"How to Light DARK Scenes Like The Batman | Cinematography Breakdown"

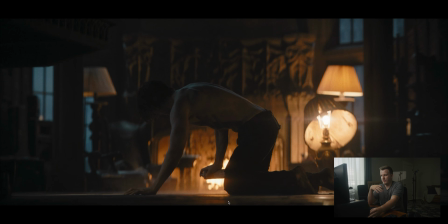16:29 So be paying attention to that while you're shooting as well. It's like, where can I find those reflections? Those can add a lot to your scene. For the most part, it seems like this scene is being lit by our practicals here, at least the background. But you will notice that there is a little bit of light here. You can see it on his arm happening right there.
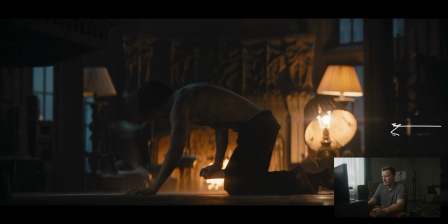16:45 So we do have a warm source over here coming this direction. And so again, probably just like a 4x4 diffusion frame. We got some light coming this way, just giving us a little bit of that fill on him right here so that we can see him. We don't want the shadows to be black. We don't want them crushed. We want to have some detail in those shadows.
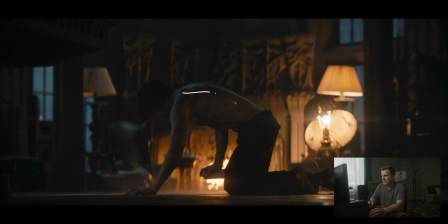17:04 And so we're getting that with those. And then with this blue light on top, again, same thing. Up above, we've got a nice diffusion frame with a sky panel or something like that, pushed a little bit back behind him. So it's not in front, it's back behind him a little bit, because notice it's hitting here, but it's not coming onto this side of him.
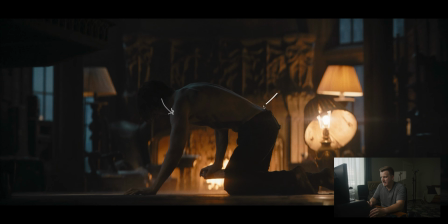17:21 And then it is hitting on this side, and it's hitting over here, which means it's pretty big. So we've got it, probably about that size, which means it's probably it could be 4x4, probably a 6x6, something like that that's going on up there that's giving us that nice blue light on him.
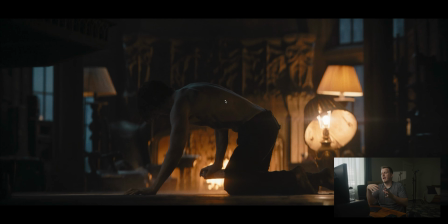17:36 Helps separate him from the background, but then again, giving us that color contrast and motivating that window light, that moonlight coming through the window.
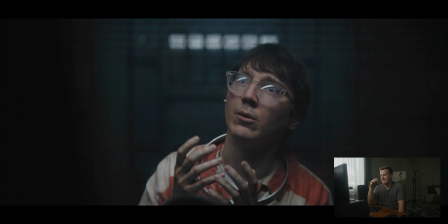17:44 Okay, and moving on to the last scene here. One of the coolest scenes, I think, in the movie. This is awesome. So we've got our villain sitting here in the prison cell. And the really interesting thing about this one is that I looked at a few different angles from this scene and to really figure out what was going on. And what I realized is that I believe this scene is actually being lit with just one light, which I love scenes like that.
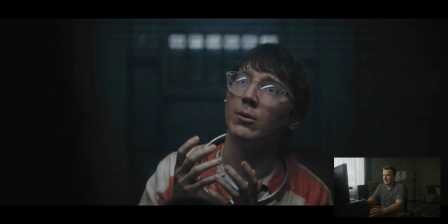18:04 It happens more often than you would think in Hollywood. This happens a lot. And you can actually see the light right here in his glasses. So we've got that reflection right there. And the reason we know that there's not any other lights going on is because if there were, we'd be able to see them in his glasses. And so these back here are actually, after looking at a couple different angles, these are actually reflections of that light. Those aren't lights in the background. There's something on the wall here that is reflecting that light that is coming from this tube light up above him.
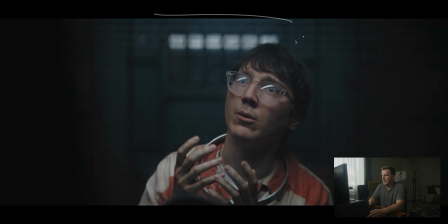18:32 So we've got a quasar or a Titan tube or something like that up here above him. And then again, the positioning is such that we're getting the light hitting the front of his face. So this is a good example of that previous scene where we saw their eye sockets were in shadow. This is what it looks like if you bring that tube light a little bit more forward and you fill in those eye sockets with light.
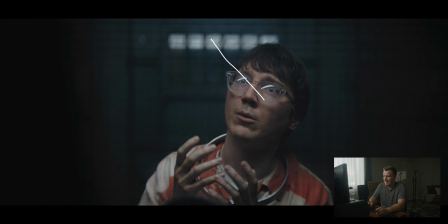18:50 It makes it a little bit less dramatic, but we are positioning it this way because we've got this nice light breaking right here. So we're getting reverse key lighting, right? So it's technically coming from the reverse side of his face and then breaking right on the corner of this face, which we always talk about, that is creating that really nice reverse key light.
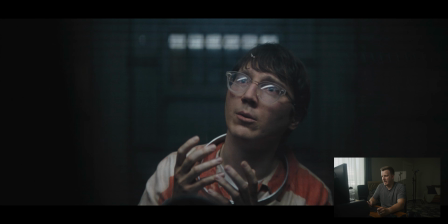19:09 Our shadows are towards the camera, and we're getting some really beautiful lighting there. So we've just got that one light up above him, up here somewhere. You can see it there. Again, it's reflecting off the background and then hitting his face here. And that's really all you need.
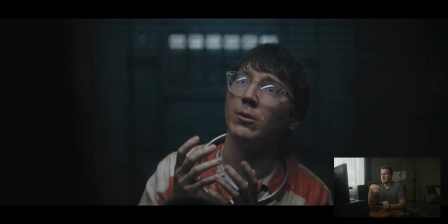19:23 If you've got a tube light like this and you can dim it down to the right levels or get your exposure right, they can produce some really nice soft light like what we're seeing here. So that's what's happening there. All right, you guys, so there's our breakdown of some of the cinematography from the Batman, which is absolutely incredible. Hope you guys enjoyed this video. If you liked it, let me know down below, and I will do more of these. And if you're a filmmaker who wants to learn how to do more lighting like this and to create really truly cinematic looking images, whether you're shooting, movies like this, or if it's commercials or real estate videos or even weddings, I want to invite you to check out my free training down below. It'll be in the description. It's an hour long. It's totally free. You can check it out. I'm going to go through my top 10 cinema hacks that I use to get cinematic looking images every single time. And I'll walk you through the entire process and show you how it's done. And at the end of the video, if you are interested in learning more, we do have our Cinema Mastery program, which will take you in depth into learning lighting and editing and composition and camera settings and everything that you need to know to create really cinematic looking films. So take a look at that down below. Hope you guys enjoy it. If you have any questions about this, feel free to post them in the comments. I will take a look and we will see you on the next video.